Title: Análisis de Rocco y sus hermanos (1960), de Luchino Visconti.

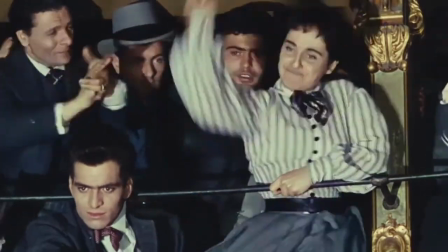16:28 Luego viene Censo en el 54, la primera del director hecha a color, y Noches Blancas del 57,
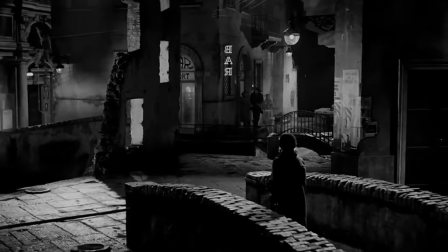16:34 basada en la corta novela romántica de Dostoyevsky con actores profesionales como Marcello Mastroianni y María Schell,
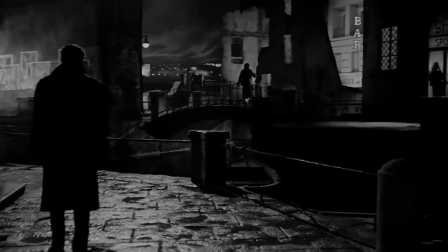16:40 filmada completamente en estudio y tirando por la borda el manual neorrealista.
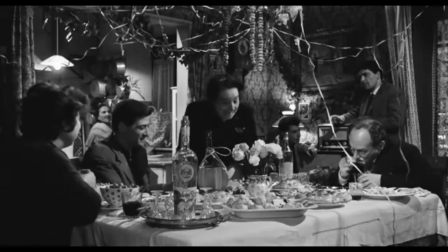16:44 Rocco y sus hermanos de 1960 parece ser la balanza entre la primera y la segunda etapa, conteniendo elementos de las dos.
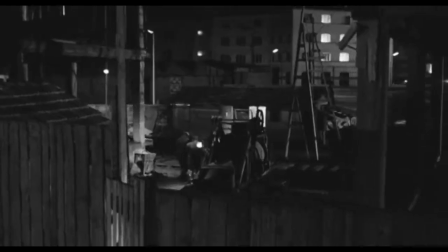16:51 Tiene una temática netamente neorrealista, pero al mismo tiempo es un melodrama de punta a punta,
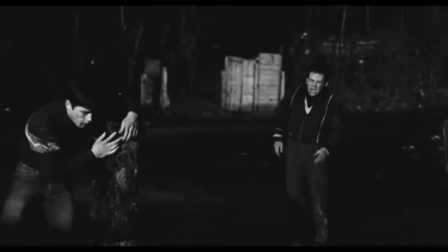16:55 una ópera en pantalla grande, con personajes desmesurados, relaciones conflictivas, con emociones desbordantes.
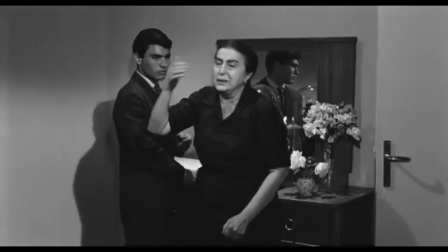17:01 Todo es hiperbólico, sentimental, desgarrador. Una tragedia familiar, operística tragedia italiana.
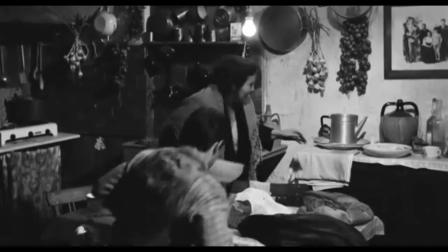17:07 A veces parece como si el fenómeno de la migración interna se fuera corriendo lentamente hacia atrás,
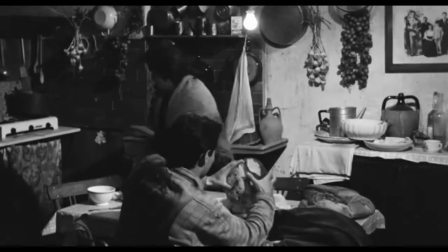17:12 quedando como telón de fondo para que en el centro se exponga este drama de familia y el triángulo amoroso entre Simone,
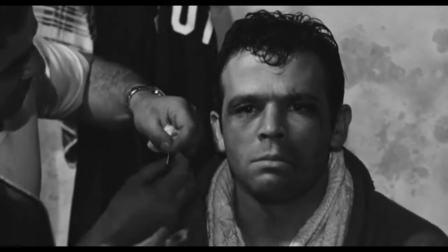17:18 Nadia y Rocco. Luchino Visconti en Rocco y sus hermanos logró filmar secuencias imborrables que se impregnan en la mente como obsesiones.
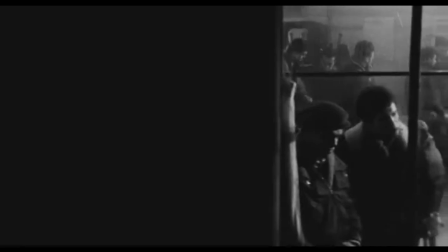17:25 Una escena que empieza desde las afueras de un bar con un traveling lateral decanta en una secuencia
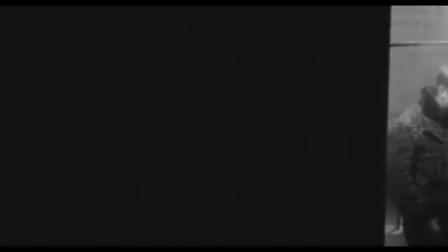17:30 horrorosa desde el punto de vista de lo que representa e impecable desde lo cinematográfico.
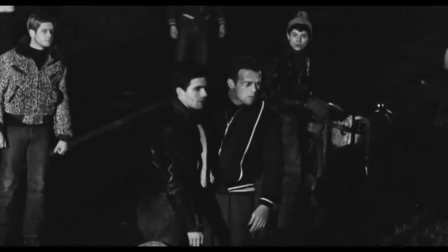17:35 Simone con su grupo de matones descubre finalmente que Rocco está con Nadia. Con el orgullo herido por saber que su hermano inició una relación con su exnovia,
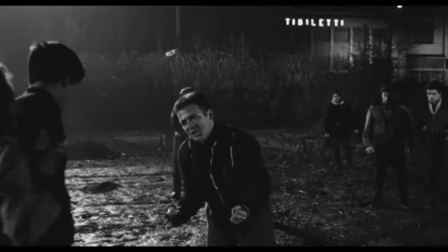17:43 le exige que se disculpe delante de todos para recuperar ese supuesto respeto perdido, esa irracional y estúpida hombría disminuida.
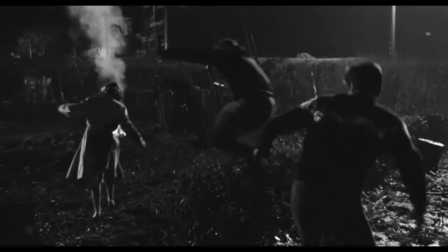17:50 Al no tener nada que disculpar, Rocco se niega. Entonces Simone, ya completamente adentrado en la decadencia moral, viola a Nadia delante de todos.
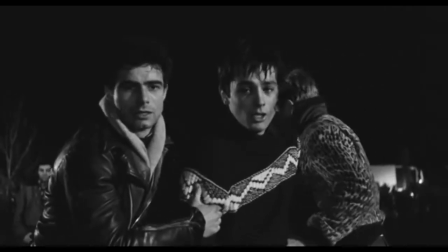17:58 La escena, si bien es sufrida por Nadia en carne propia, la película se focaliza más sobre Rocco,
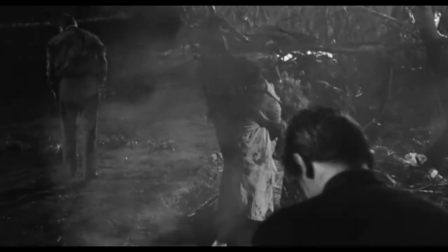18:04 en la profunda decepción que siente por su hermano y un dolor insanable por Nadia.
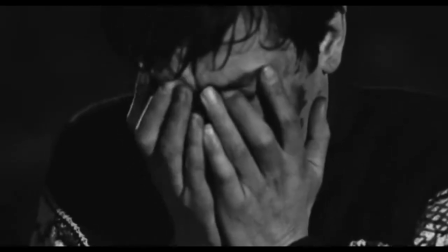18:08 Se escucha hasta el sonido de sus manos estrujarse con su cara mojada, embarrada y bañada en lágrimas.
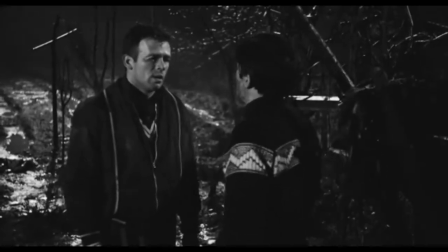18:14 Se queda sin reacción, no tiene violencia para replicar, lo único que atina a decirle a su hermano es que le da asco.
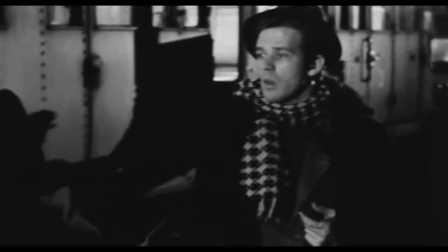18:20 Es notable la transformación que se opera en Simone. Al principio del film se lo ve bajar del tren boquiabierto, pascuato, con ese asombro,
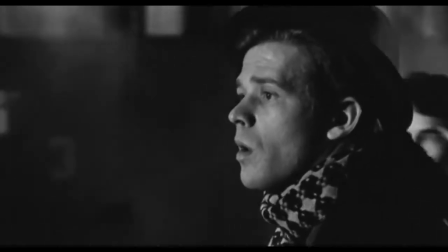18:28 mitad ingenuidad, mitad temor, que se expresa en todos y cada uno de los hermanos.
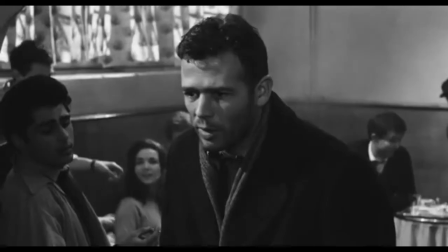18:32 De a poco va agarrando confianza, soltura, hasta convertirse en un bellaco, un canalla, una bestia que despierta el asco en sus allegados.
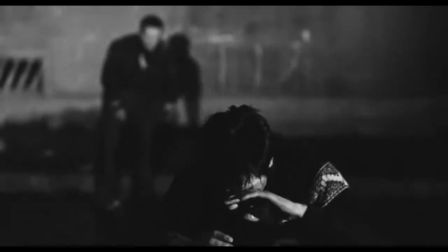18:39 Acto seguido de la escena de la violación, se produce una secuencia memorable en la que Rocco intenta evitar pelear con su hermano y este lo persigue y lo persigue.
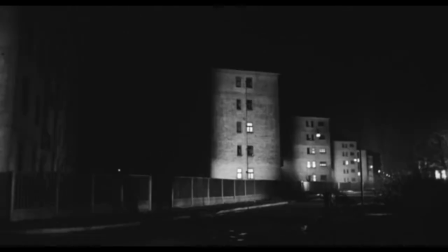18:48 Una ardua y estrambótica persecución. Para este profuso fragmento de película, Visconti elige planos generales, recurriendo nuevamente a esta visión teatral de mostrar la totalidad de la escena en donde los personajes se ven empequeñecidos, como en el zócalo del cuadro,
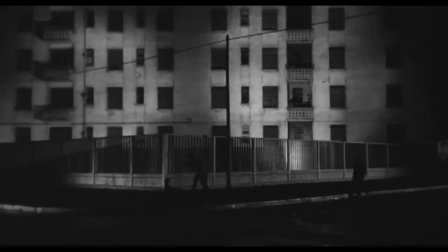19:02 bajo la imponencia de los edificios, híbridos bloques de cemento con una luz contrapicada.
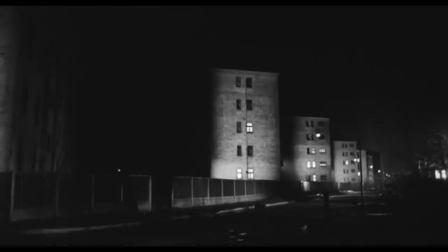19:07 La profundidad de campo, la fuerza del punto de fuga y la minimalista iluminación nocturna de las calles desoladas son sencillamente brillantes.
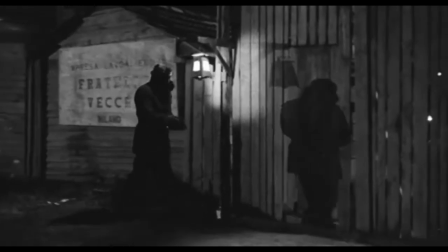19:15 La puesta en escena es rotundamente fría.
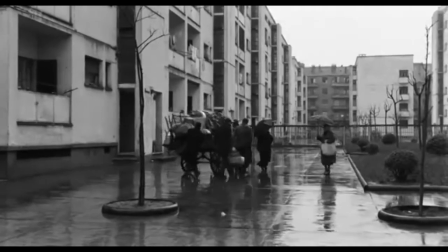19:18 Esos complejos habitacionales que comenzaban a emerger en los suburbios de las ciudades industriales para alojar a la creciente masa trabajadora.
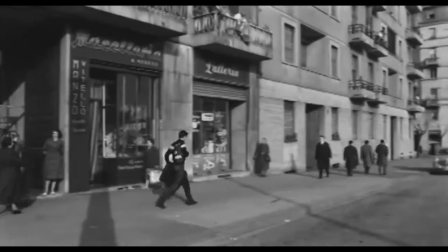19:25 Edificios sin ningún estilo arquitectónico ni belleza alguna,
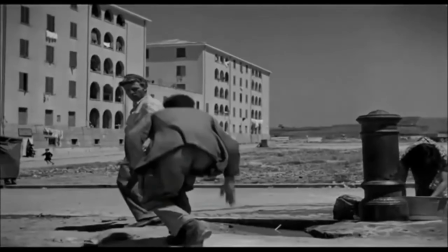19:28 con un fin de inmediata funcionalidad como los que ya se pueden ver en Ladrones de Bicicletas o en Milagro en Milán, por ejemplo.
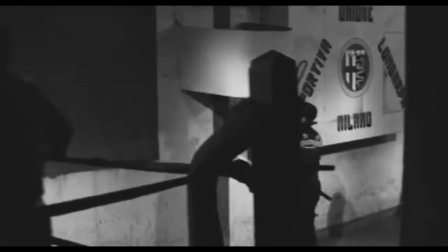19:34 Desde el montaje la película va mostrando con una fuerte, segura y contundente intencionalidad el descenso de Simone y el ascenso de Rocco.
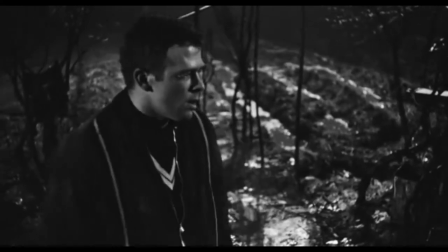19:42 La degradación moral hasta el más bajo fondo de lo inimaginable en Simone y el escalafón de santo para Rocco.
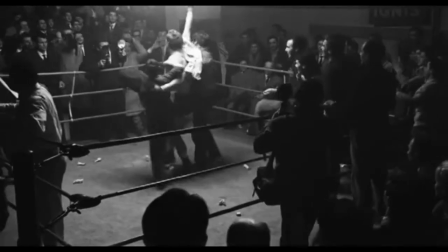19:48 El éxito fácil y rápido que tiene Simone en la primera parte de la película,
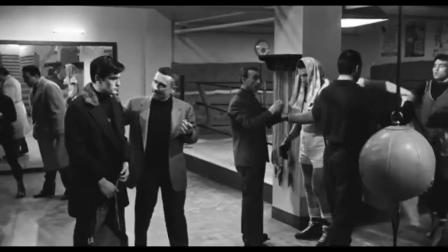19:53 la desenvoltura que adquiere prontamente y el progreso gradual de Rocco mucho más lento y disimulado.
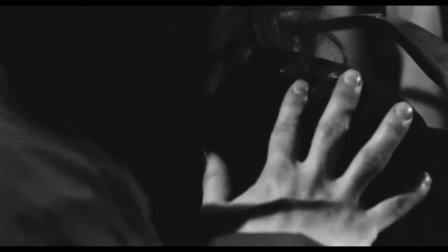19:58 Cuando Simone llega a su cenit, comienza a caer,
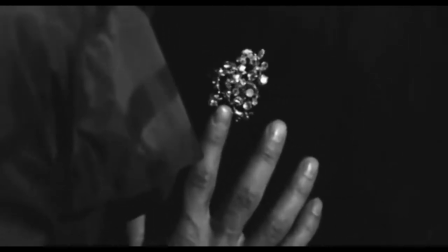20:01 cuya decadencia se exhibe con la primera desilusión a los ojos de Rocco cuando se entera que robó y que Nadia ya no quiere saber nada con él.
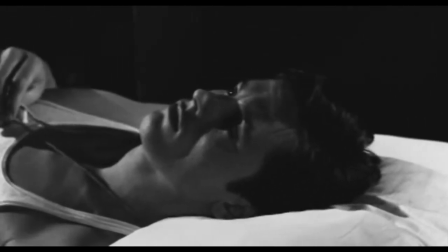20:08 A continuación de ese primer plano inclinado del rostro de Alain Delon,
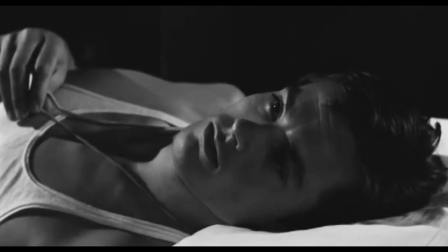20:11 tan expresivo en donde se ilustra el asombro y la tristeza por lo sucedido, se produce un encuentro fortuito entre Rocco y Nadia,
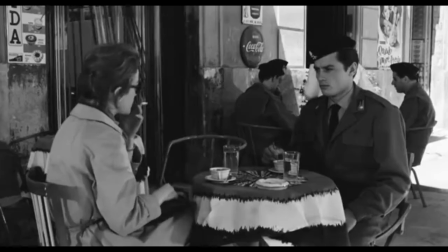20:18 en el que luego van a tomar un café. Una escena interpretada justamente por dos franceses que se anticipa a la Nouvelle Vague,
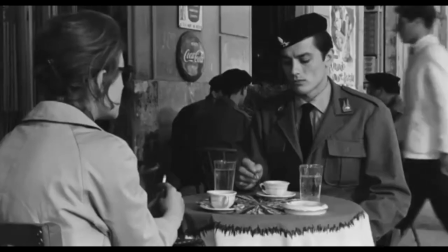20:24 un movimiento en el que todos sus directores repiten miles de veces los azarosos encuentros en bares.
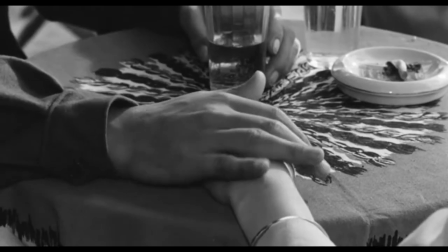20:29 Dicha escena termina con un plano de sus manos agarrándose.
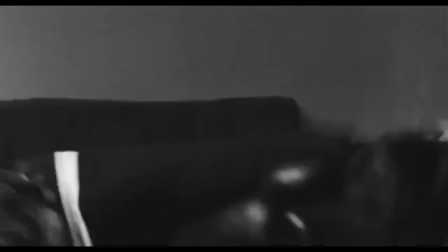20:33 Minutos después, Rocco y Simone se enfrentan en el gimnasio de box, aunque Rocco nunca es ofensivo ni golpea a su hermano ni se toma la pelea en serio.
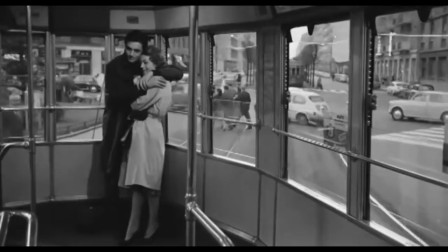20:40 Luego se ve una breve pero bella escena de Rocco y Nadia consolidando su relación en un tranvía.
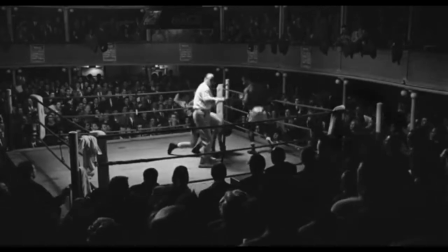20:46 E inmediatamente después se muestra la primera pelea perdida de Simone y su ocaso.
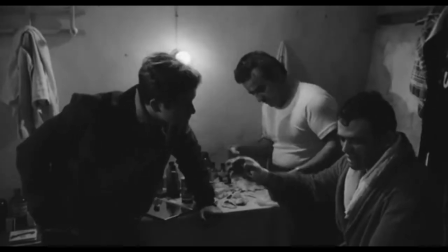20:51 Todo esto está perfectamente ensamblado en el montaje y grafica la descensión de Simone en las puertas de su consecuente decadencia y la paulatina emergencia de Rocco,
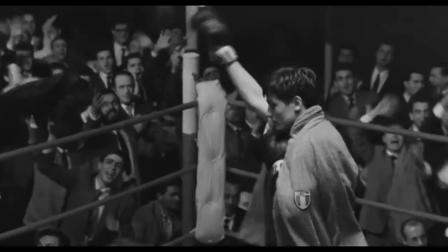20:59 como si ambos totalmente opuestos, la encarnación de la bondad y la maldad, no pudieran habitar al mismo tiempo el centro de la escena.
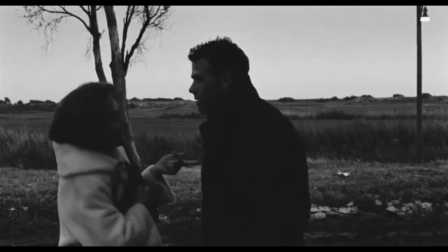21:06 Esta idea se intensifica, se realza aún más, con otra secuencia perfectamente montada desde el punto de vista dramático,
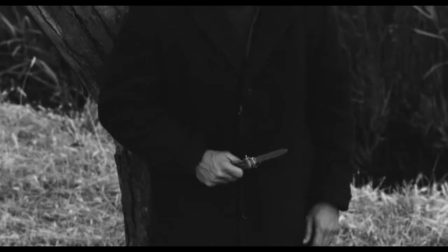21:13 cuando Simone, absolutamente enceguecido por el mal, apuñala a Nadia.
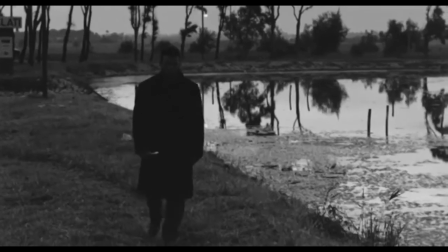21:17 El plano con el que se cuenta esta acción es sencillamente sublime, memorable, una de esas imágenes que no se borran nunca en la vida.
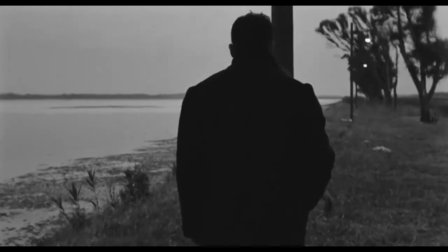21:24 Simone acercándose a Nadia, de espaldas a la cámara, hasta cubrirla por completo, como fagocitándola, y ella abre los brazos en signo de crucifixión.
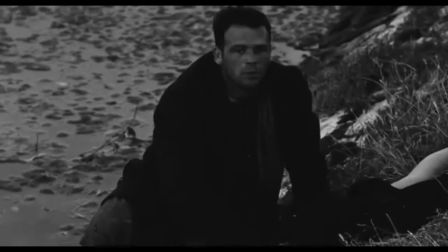21:32 Simone comete la última y más vil traición a los valores cristianos.
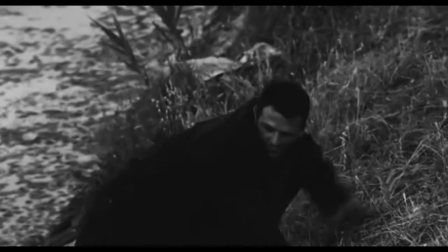21:36 No solo le clava el puñal a Nadia, reencarnación de María Magdalena y escenificación de la muerte de Nastasia Filipovna en manos de Rogojin en El idiota de Dostoyevsky,
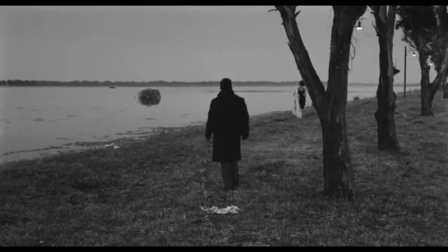21:45 sino también apuñala a su propio hermano en cuanto que es la representación de Cristo. Ella parece entregada, como si ya no pudiese hacer nada más para sacarse ese castigo de encima.
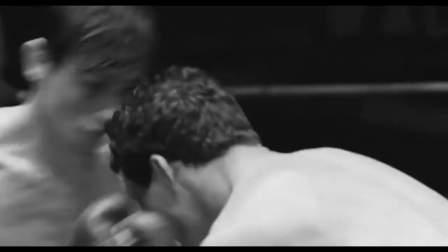21:54 Esta escena soberbia, de una enorme carga simbólica, se intercala con la pelea y la victoria más importante de Rocco.
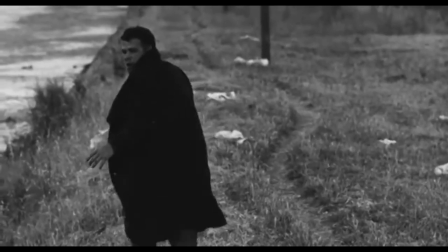22:00 Y es como si se acentuara más esta idea de la ascensión y la descensión, de la distancia entre estos dos personajes que al fin y al cabo son lo mismo, dos costados del alma humana,
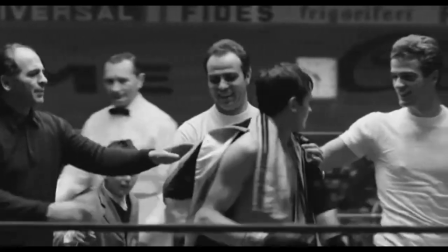22:09 hermanos que nacieron de un mismo vientre.
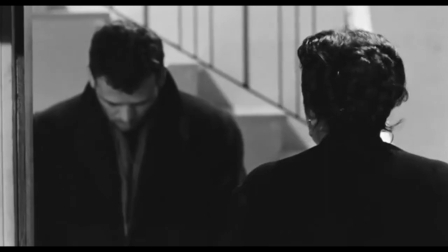22:11 Todo el atavismo familiar, toda la bestialidad de Simone, apañado por la madre, cae finalmente sobre el cuerpo de esta mujer, víctima del machismo más extremo.
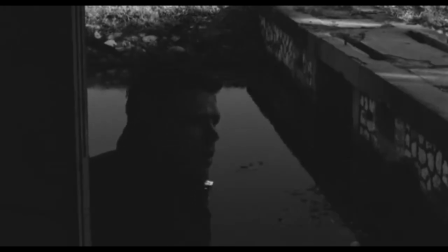22:20 Esta escena, como muchas otras de la película, fue bastante resistida.
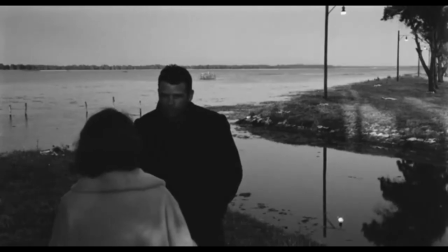22:24 Llegó hasta exigirse que no solo se corte, sino que se procese al productor, el cual negoció oscurecer con filtros las escenas polémicas.
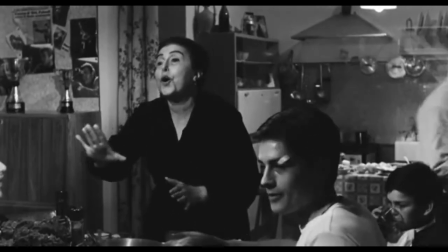22:31 Rocco y sus hermanos significa el primer éxito de Visconti y el reconocimiento del público internacional, no solo italiano.
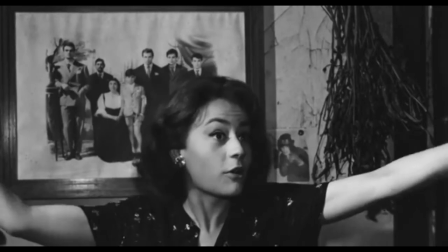22:37 Sin hablar de cuestión de gustos ni hacer juicios de valor, ya que eso es meramente subjetivo,
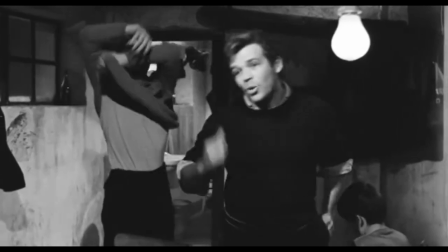22:41 es admisible que Rocco y sus hermanos puedan no gustar, como puede no gustar también El Padrino o Viñas de Ira.
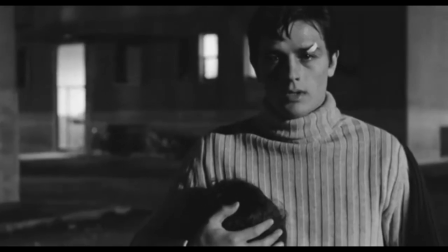22:47 Pero hay que reconocer objetivamente que tiene una calidad cinematográfica que muchas películas contemporáneas no tienen.
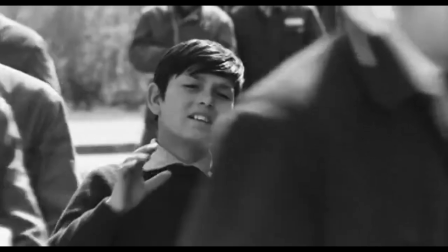22:53 Luchino Visconti ha hecho un aporte tan grande a la gramática del cine que sus películas no son solo clásicos que no envejecen,
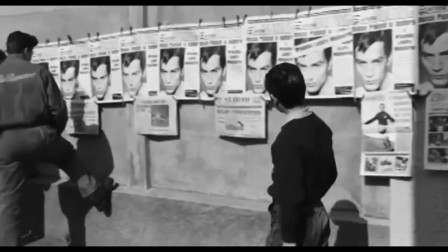22:59 sino que todavía siguen estando por encima de muchas producciones del cine actual.